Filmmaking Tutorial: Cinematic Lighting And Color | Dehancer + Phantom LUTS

But as you'll see, the way that she's kind of turned and looking, that it kind of makes sense. And also that light source is so big and soft that it almost just doesn't even matter what direction you're coming from as long as you're exposing properly.
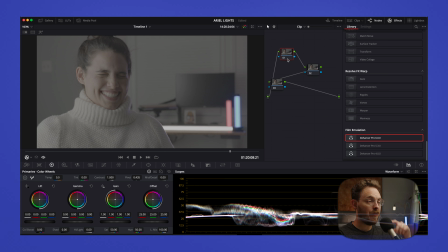746s
So what we're going to do differently about this one with this one is we are going to edit it without Dehancer as far as color is concerned. So we are going to add Joel Familaro's neutral LUT.
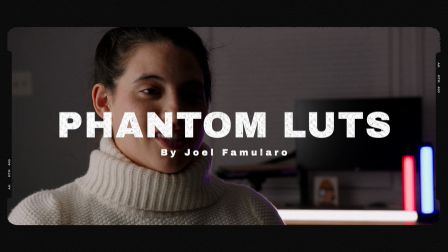765s The best LUTs are by Joel Familaro.
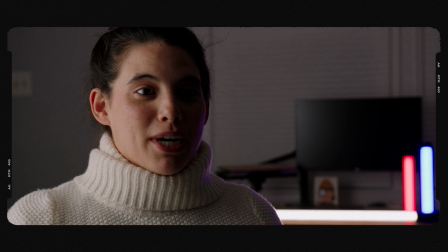770s I don't know what he's doing over there, but he has literally the best LUTs in the world. You don't need to buy the red cameras because Joel is delivering it to you, to your house. Is that right?
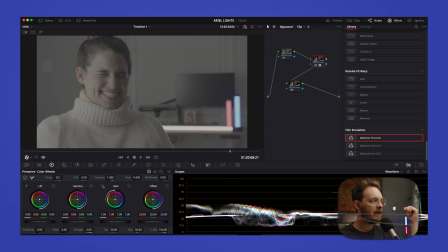786s
And as you can see, I add that and it has, you know, kind of darkened this side quite a bit, which is fine.
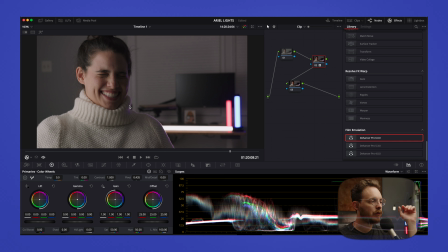794s
I feel like right off the get-go, it looks pretty natural. So we'll leave that alone.
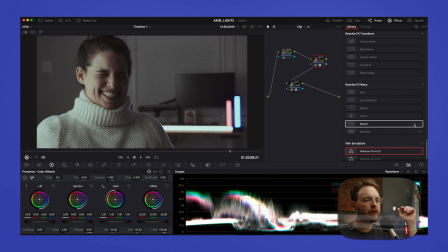801s
We add, you know, we got the neutral. And now we're going to put Dehancer, but we're not going to be using the film stocks or anything up there. So right away, I always, again, turn off film grain.
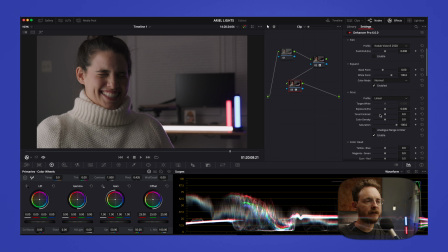816s
It always automatically puts it on. So we're going to go to color density. And 45 is always a good range. We'll add a little bit of tonal contrast because, like I said, a little more dramatic.
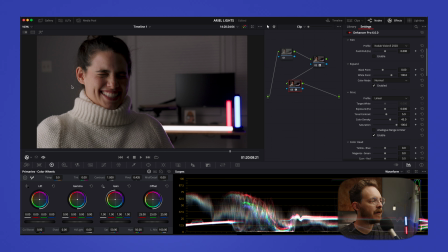831s
And in this area on the right side of her face here, that's what we're focusing on, is kind of this area. Everything else we don't really want to focus on. It's nice to have, you know, practicals in the background and whatnot, but we want people to be focused here.
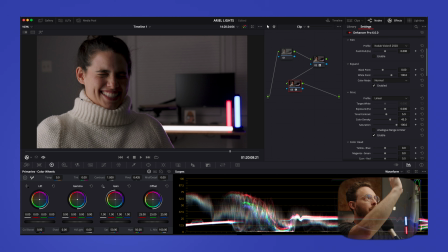849s
Kind of like this shot. I have the light right out of frame here, the lantern, and you know, if I'm on this shot, I'm obviously talking, so we're focusing here. There's a lot of good things happening around me, but we want people to focus on the subject matter.
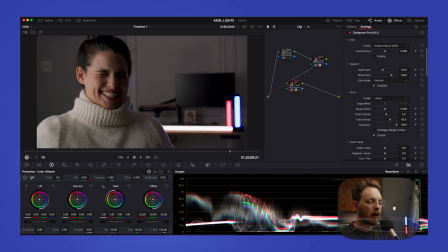866s
So it's okay that it's dark for me, and as you can see, you know, in our scopes here, it's a pretty well balanced image. So what are you going to do? Now that I've kind of walked you through color grading a few of those, you can kind of see how the two complement each other, the production side and the post-production side, because the lighting is so important to be able to manipulate your subject, your scene, how you want it to look.
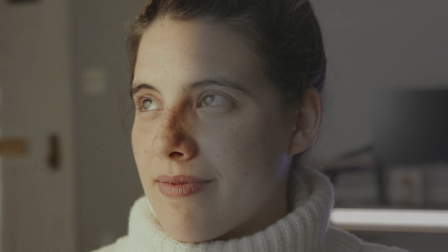899s
And when you sit down at the computer and you're color grading, you now also see how important it is to be able to work within the shadows, no pun intended, but really to work within the shadows, within the blacks and whites. And to me, those are the most important pieces.
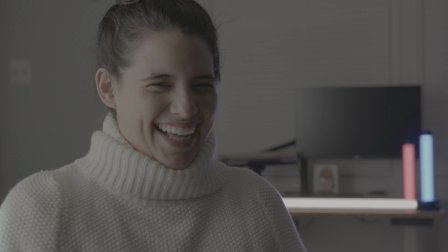918s
The color comes out of that perfect white balance and exposure and getting those skin tones correct,
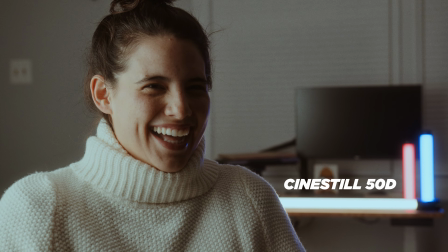926s
and then finding the color that you want to use. But without the light and having that contrast of shadows, whether soft or harsh, your image will look terrible,
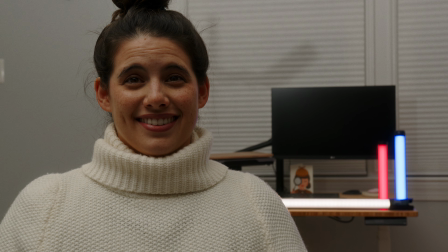938s
like we've shown before, just, you know, a light blasting, you know, that you might as well just use house lights and have zero depth, and it'll look flat and terrible. Just don't even color grade it. It's useless. So you got to experiment and do things like this, because you will quickly, like I mentioned, have this bank of knowledge to be able to set up and know what you can do in post when seeing something on set. And
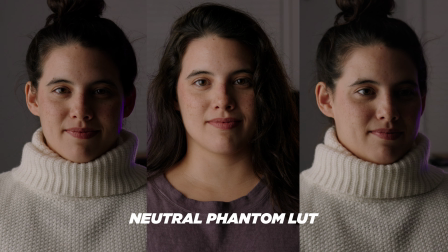969s
that's pretty exciting. Yeah. So now what we'll do is I'm going to put three different shots side by side so you can see them.